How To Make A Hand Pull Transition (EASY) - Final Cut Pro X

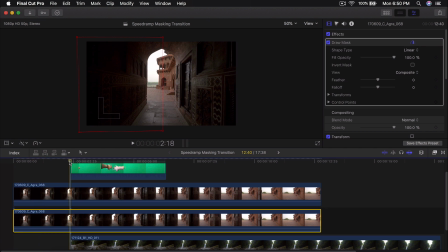(4:25)
And I'm going to move pretty much right here is where I want it to start. Well, actually, I'm going to skim through the video first.
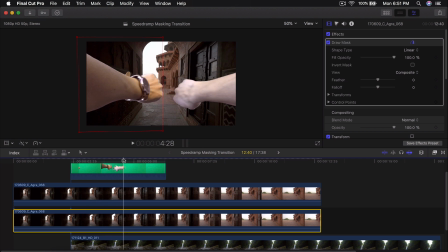(4:32)
So right as my both of my hands are touching, I guess, in the middle or once I start pulling away, which is around here. What I want to do from this point is right here, I like to add what's called a marker. So press M on your keyboard to add a marker so that way you know where a keyframe starts.
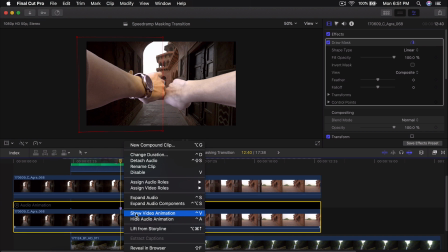(4:49)
You can, of course, right-click on the video, go into Show Video Animation, and you can see your points here as well.
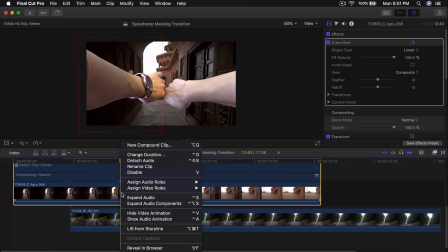(4:57)
Personally, I don't like doing that because you'll have a really cluttered timeline, so I'm going to hide that for now. but this is just a simple way of doing it.
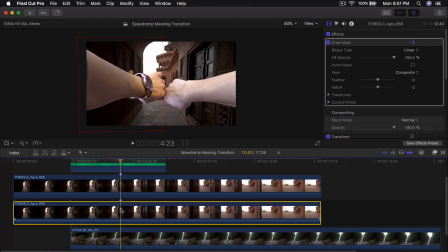(5:06)
So I'm going to press M just to add a marker so you know where things are. So once you're at this point, you're going to have a middle line. We haven't added any keyframes. So this is where we're going to add our keyframes. So we're going to go into the draw mask here in the inspector window, and then we're going to go into the control points and click this plus icon, which looks like a diamond.
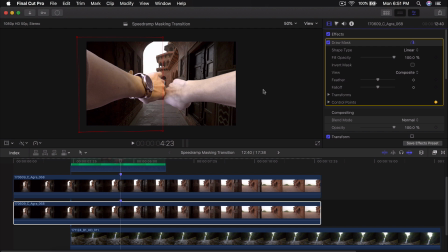(5:22)
So click on this button, and this will allow you to add your first keyframe where you can then animate it.
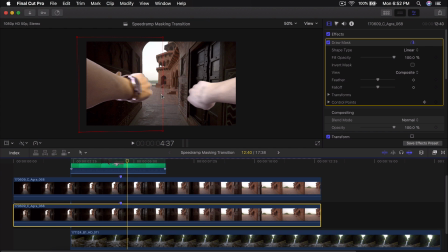(5:28)
Okay. Skip a couple of frames right here and then click in the middle right here on this line just pretty much click the line and move it to the left here so it's around your hand like this so now if we go back it's going to animate just like so okay so once we're
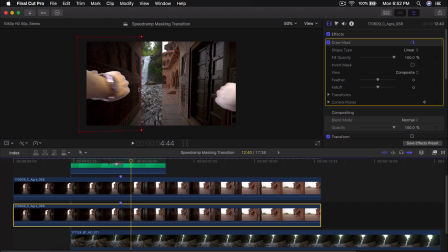(5:44)
at this point we're going to move it a couple of frames more over to the right we're going to drag this to the left so it follows my hand of course I'm going to move it a couple of frames more we don't want it to go all out at once this is not going look realistic. So I'm going to drag this out a little bit. And then once this, my hand goes out, I'm going to move this all the way out.
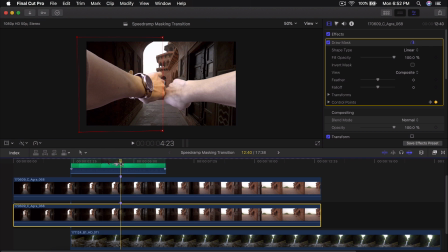(6:03)
So now if I go back and I push play, it's going to look something like this. Okay. Now it doesn't really look realistic because we don't have a, like a feather effect going on. So what we're going to do is we're going to go into the feather and we're going to increase this all the way to around 77 or something.
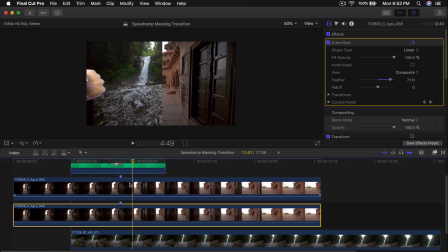(6:18)
So if I go back and I push play, it's going to look a little bit more smooth. Now what we're going to do is we're going to select the top clip and do the same exact thing.
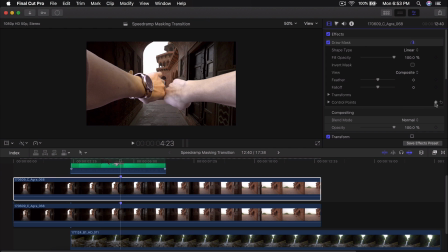(6:24)
So we're going to go to the draw mask, we're going to go into the control points, and we're going to click on the plus icon right here that looks like a diamond to add your first keyframe right here, wherever you're going to start pulling away. And then you're going to move the time head a couple of frames to the right, like so.
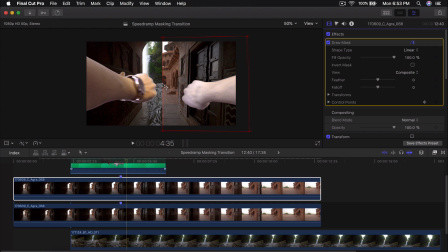(6:41)
Click on the draw mask again if you don't have the red line selected, and then click in between these two points. So you can click on the line and just drag it all the way to here. So now if we go back, you're going to see that it's going to animate and we're going to move a little bit more to the right like so drag the um
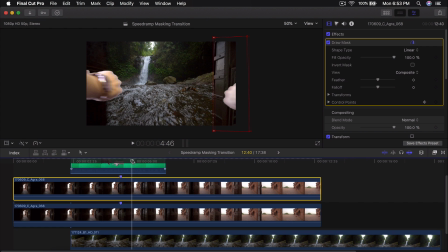(6:58)
whoops drag this here again and we're going to move this a couple of frames more around uh here and i'm going to click and drag with this over here like so and i'm going to move this all the way until i guess it goes out of the frame so now if i go back and i push play
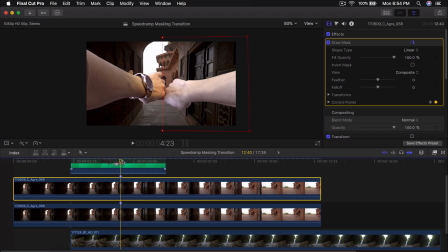(7:13)
it's going to look something like that which looks super cool so now what we're going to do is we're going to add another feather to this. So we're going to click on here, type in 77 to add the same feather as the other clip. So now if I go back and I push play, it's going to look something like this. Nice and smooth. Sweet.
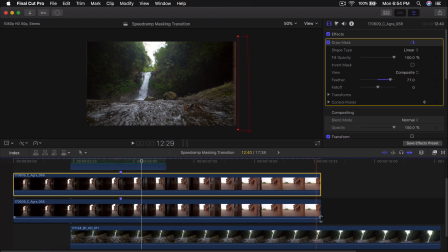(7:28)
So once you guys have that set and done, all you got to do is I'm going to select, I'm actually going to cut where it starts.
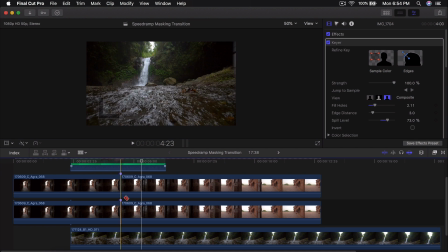(7:36)
So I'm going to split the video by pressing B on the keyboard to open the blade tool.
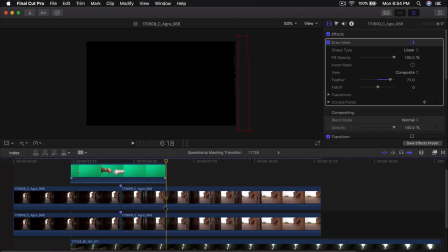(7:42)
And then you're going to cut that. And then And then once this ends, which is towards this end piece here, I'm going to also trim those or cut it.
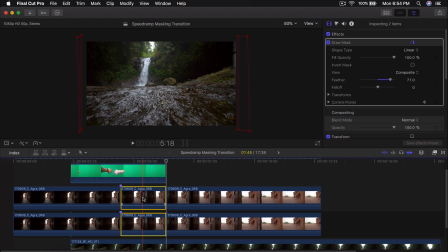(7:49)
Then I'm going to select both of these pieces, which are pretty much our animated parts.
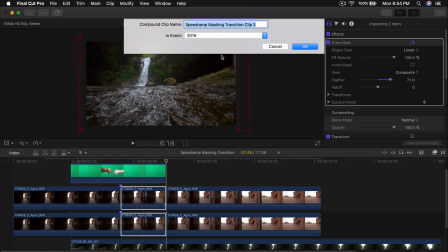(7:54)
We're going to hold down option G to make a compound clip.
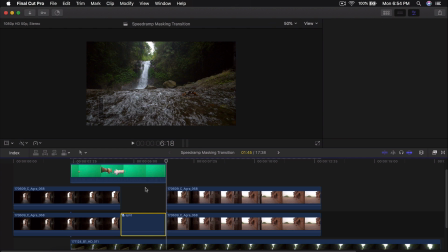(7:59)
I'm going to name this split, press enter, and now you're going to have this split going on.
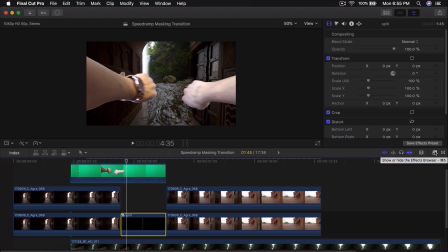(8:05)
What I like to do from this point is I like to add a little bit like a nicer effect. So I'm going to go into the effects. I'm going to go into the blur. And then I'm gonna go on to prism. And I'm gonna drag that directly onto this compound clip. So once you do that, we're going to go into the amount here. And you can increase this if you wish, you can decrease this, I'm going to increase it a little bit.
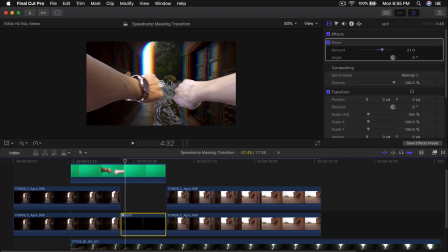(8:23)
So it's, you know, a little bit dramatic. You can also change the angle if you want, I'm going to leave how it is.